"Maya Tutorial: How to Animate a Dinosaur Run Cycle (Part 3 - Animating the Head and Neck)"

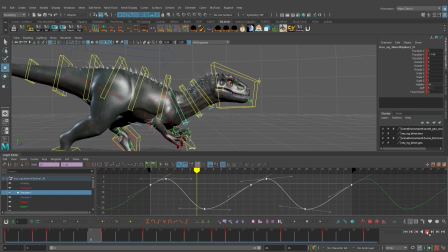(8:22)
And what we need to do now is just tweak some of the information that we have here. So the first thing that I want to make sure that I do is tweak these keyframes on frame seven and the keyframe on frame 20. I feel like it's dropping down way too low. So I'm going to bring this up quite a bit to right around there.
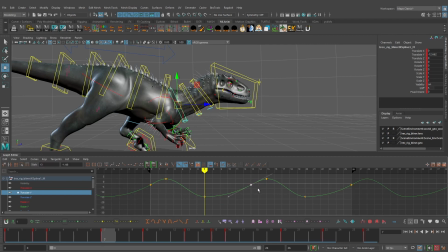(8:40)
And we can actually go ahead and hit auto tangent to flatten those tangent handles out. And I'll tweak this tangent handle here. Take that one there just a little bit. And for the keyframe on frame two and 15, I might actually bring it up just slightly.
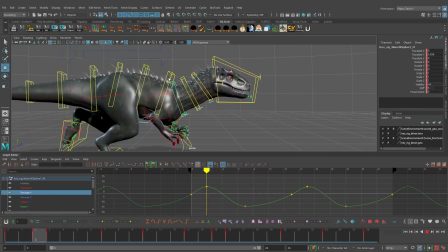(8:53)
All right. That looks good. just some nice subtle sort of up and down motion happening on the neck there. Let's go ahead and pause that. What we're going to do is select all of these control curves here, go to edit, copy, and now we're just going to paste this for the middle control.
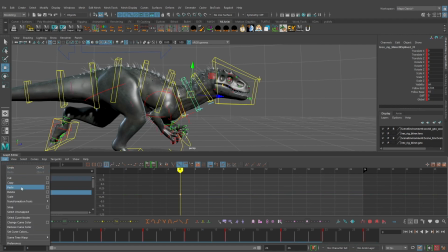(9:07)
So go to translate Y, do just like we did before, paste it here on frame zero, and we might change the height of this just a little bit. We might actually bring it up just slightly there. All right. And then doing that, you can see that adds even sort of more looseness to the middle spine control.
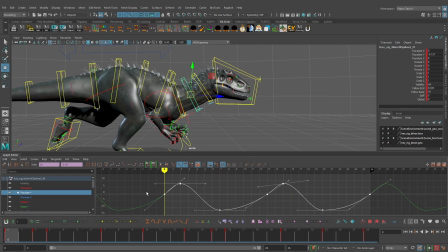(9:24)
Now what we're actually going to do here is we're just going to shift all of these keyframes forward one frame. So what that's going to do is basically add just a bit more sort of overlap between the first net control and the middle net control just by shifting it forward one frame.
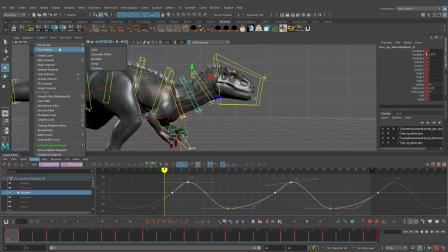(9:40)
And when you do that, of course, you want to make sure you have your pre-infinity, post-infinity curves set to cycle. All right. And now let's go ahead and select the top net control here.
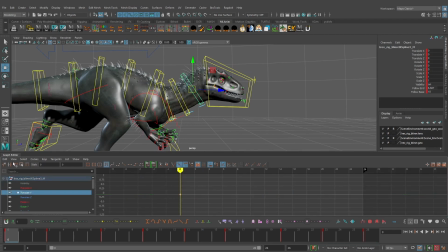(9:50)
The one just before the head we'll go to translate y delete all those keyframes paste that information again for this control and we can adjust the
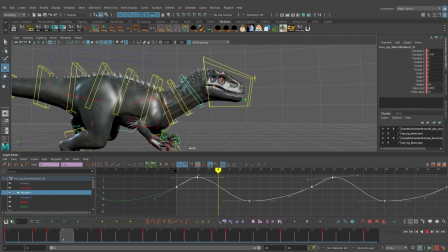(9:59)
height of this as well we might bring it up just slightly and this might be overall a little bit too much movement for this net control so I might actually go and bring these keyframes down bring this up just a little bit just to create something a little bit more subtle and now
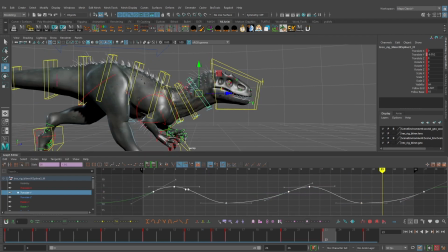(10:14)
let's actually just try shifting these keyframes two frames forward so it's basically just happening after the middle control.
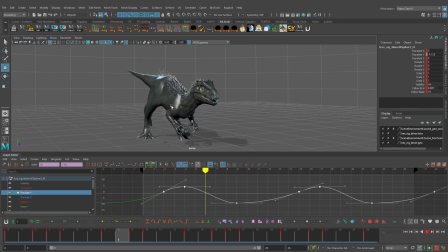(10:21)
So we're just getting even more offset between all three of these controls. And you can see that adds just a bit more fleshiness to the spine as well as the head. And we can always tweak this later on, but I think right now that will work just for some basic up and down motion for the neck and the head.
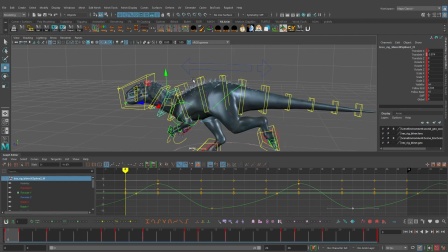(10:37)
Now, the last thing I want to take a look at in this part are the hips and the chest control. I want to add a bit more side to side motion on both of these controls. So let's select the hip control.
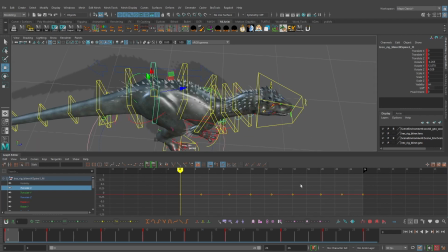(10:48)
I'm going to go into translate X. And the first thing I want to do is just change the value of translate X right now. It's currently zeroed out. So I'm going to select all of my keyframes there. And since the right leg is the supporting leg, I'm going to shift my hips over that leg, which means I'm going to drag this into the negative value there.
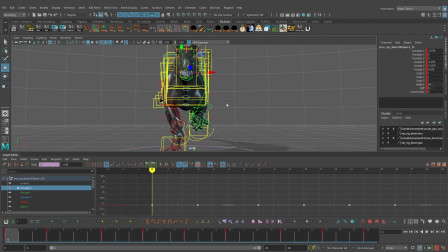(11:07)
And I think around a value of negative 10 or 11 there should work for us and this will be a pretty simple curve that we're creating all we're going to do is jump to the keyframe on frame 13 and basically we want to take this value here of the negative 10.99 and
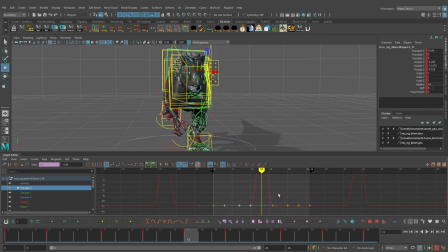(11:24)
just take out that negative sign to make this positive then we're going to delete all these keyframes here except for the keyframe on frame 0 13 and 26 and this will give us some very basic just side to side motion on the hips so that just adds a bit of weight to those
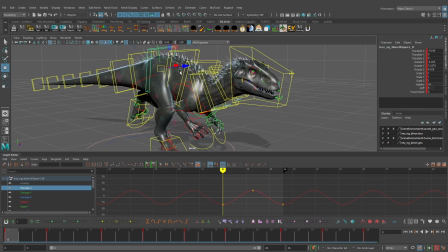(11:40)
steps. And now what we're going to do is something very similar to the chest control.
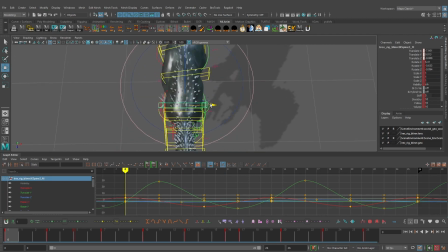(11:44)
We're not going to have as much side to side, but we want to make sure there's a little bit of side to side motion happening in the run cycle. It's really impossible for this to stay perfectly in a straight line. So we want to make sure we get some side to side motion in there. So I'm going to go to translate X here and I'm going to select all of my keyframes and I'm just going to shift this
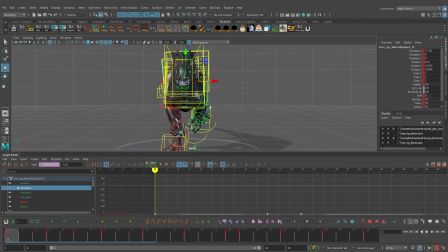(12:03)
downward to basically shift that chest along the translate X over towards screen left. And I'll bring it down. Definitely not as much as we did for the hips, but maybe around a value of negative two or so. And then what we want to do is take the key on frame 13, select that, change this to a positive value.
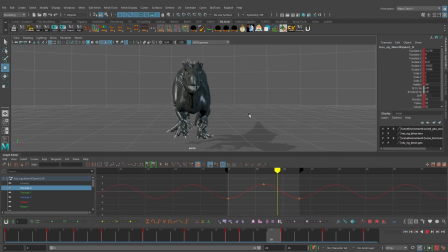(12:24)
And we can delete this extra keyframe we have there. And this will give us some very basic side to side motion on the chest as well. All right.